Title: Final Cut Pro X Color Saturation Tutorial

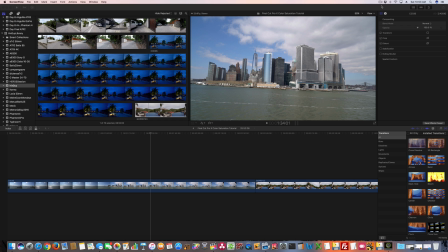8s
Hey y'all, Irix guy here. Now several viewers have asked me, they're like, hey man, how do you adjust color saturation levels? How do you make the color in your drone videos, your GoPro videos, your A7 R2 videos, etc., how do you make the colors really pop? And it's actually not that difficult.
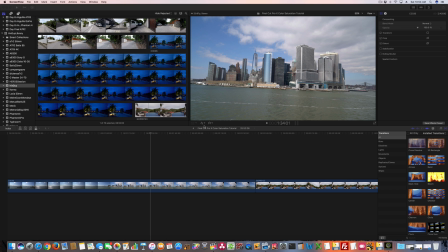26s
Now, I'm demonstrating with the most current version of Final Cut Pro 10 at the time of filming this video, so that's February the 18th of 2017. But I'm going to show you how to do this. So the first thing you're going to want to do, and in this example, I'm going to go through several types of footage.
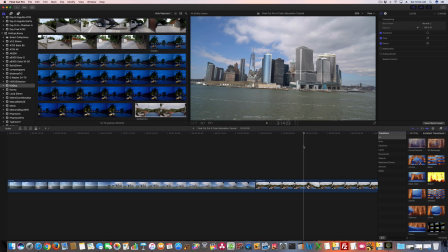44s
This right here was filmed with a Sony A7 R2. I've got this one that was filmed with a GoPro Hero 5 Session.
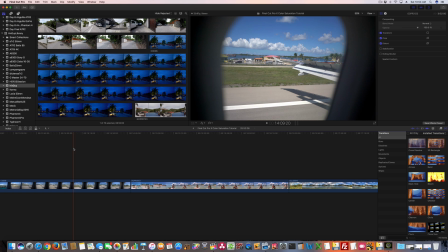52s
Then I've got another clip that was filmed with the A7 R2 GoPro Hero 5 Session.
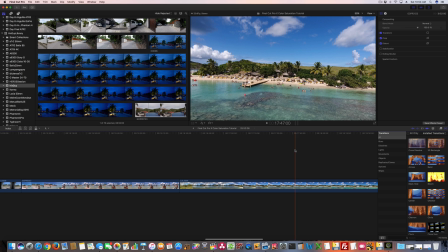58s
And then this is the DJI Phantom 4 drone.
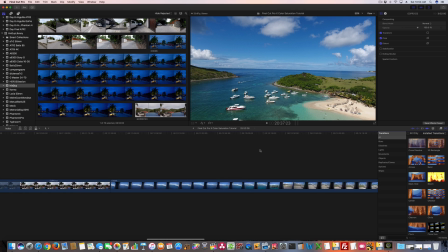61s
So we're going to hit a variety of examples within this video, and I hope this helps.
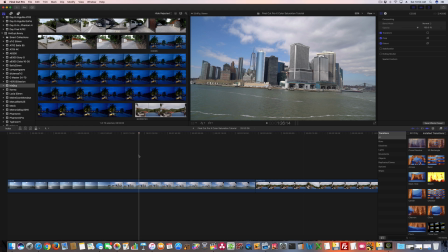69s
Be sure to subscribe to my channel if you haven't, because I've got a lot more Final Cut Pro 10 tutorial videos coming soon, and I've already got quite a few out there. So for starters, we're going to do this clip. This is Manhattan. I filmed this while aboard the Staten Island Ferry with my Sony A7 R2.
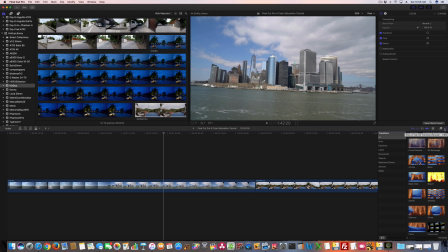87s
So over here to the right, and again, this is the most current version of Final Cut Pro 10, so if you haven't updated, the place that you go to access this may be in a different location. They've changed with the minor updates with Final Cut Pro 10. They've changed the location to quite a few things. So click this thing right here. It looks like
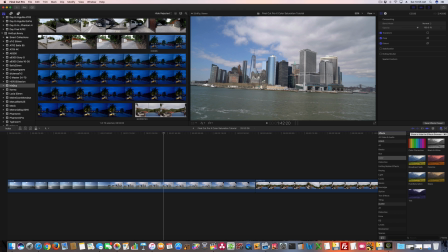109s
is this one right here. Looks like two little boxes. It says show or hide the effects browser. So I think you could also get there by doing Command Key 5. So once you're there, you're going to want to go to Video Effects, and the effect we're wanting is under the color.
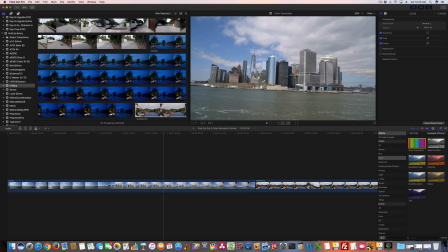125s
So it's color correction. So what I'm going to do is drag color correction on top of this clip. Now once I've done that, we can then go up here to the Video Inspector.
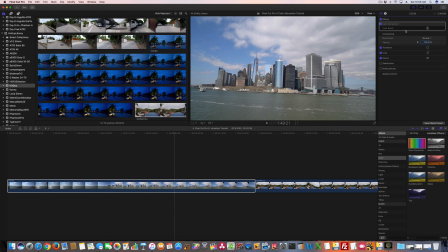140s
So that little, if it's not already on, it's that little film strip looking thing. Once you do that, where it says color correction, you've got color board, and there's an arrow. Click that arrow. Once you've clicked that arrow, you've got several settings. Now the topic for this video is saturation.
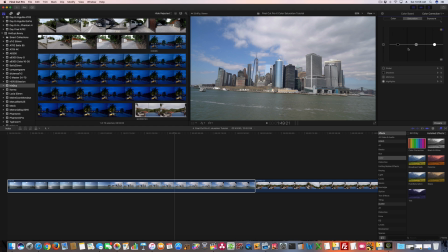157s
So let's go to saturation tab. Again, they've changed this quite a bit with the most current update of Final Cut Pro 10. This has been a feature that they've always seemed to want to change.
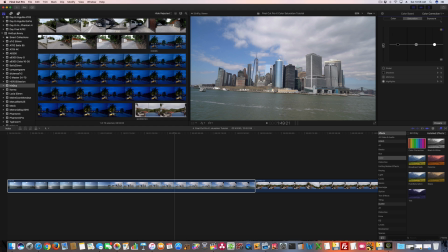171s
But in this version, you've got this bar over here. So watch the skyline here of Manhattan. So if I take this bar down, wow, now you see it's almost, well it is, it's black and white. But if I go up, and I'm going to go up slowly, just look at the buildings, look at the sky.
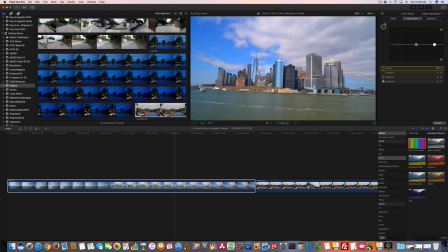191s
Now look at that. Look at that. Completely different. Look at that. So I mean that almost, and let's play this clip so you can see, that looks somewhat fake because I've adjusted the saturation level so much.
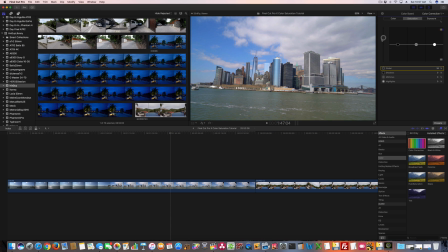205s
So for a more realistic scenario where I may want to go is, see the default, it kind of looked dull. Look at the One World Trade Center. That's the building right here. But if I take it up just a little bit, let me go back down. So I'm going to go way down and just watch me come up here.
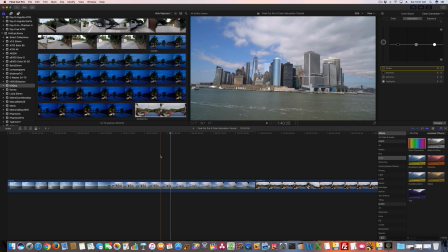227s
So just a little bit more than natural, and you're going to see now those buildings, the colors really separate. You can really see what looks really neat. And again, it's, as you can tell, it's easy to go overboard with this.
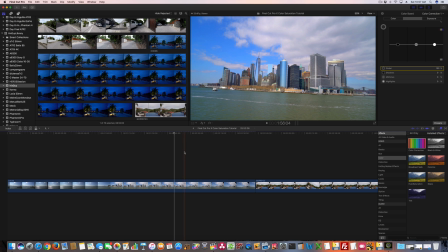244s
Like that right there, that looks fake because I've adjusted the saturation so much. And then at the other end of the scale, that's black and white.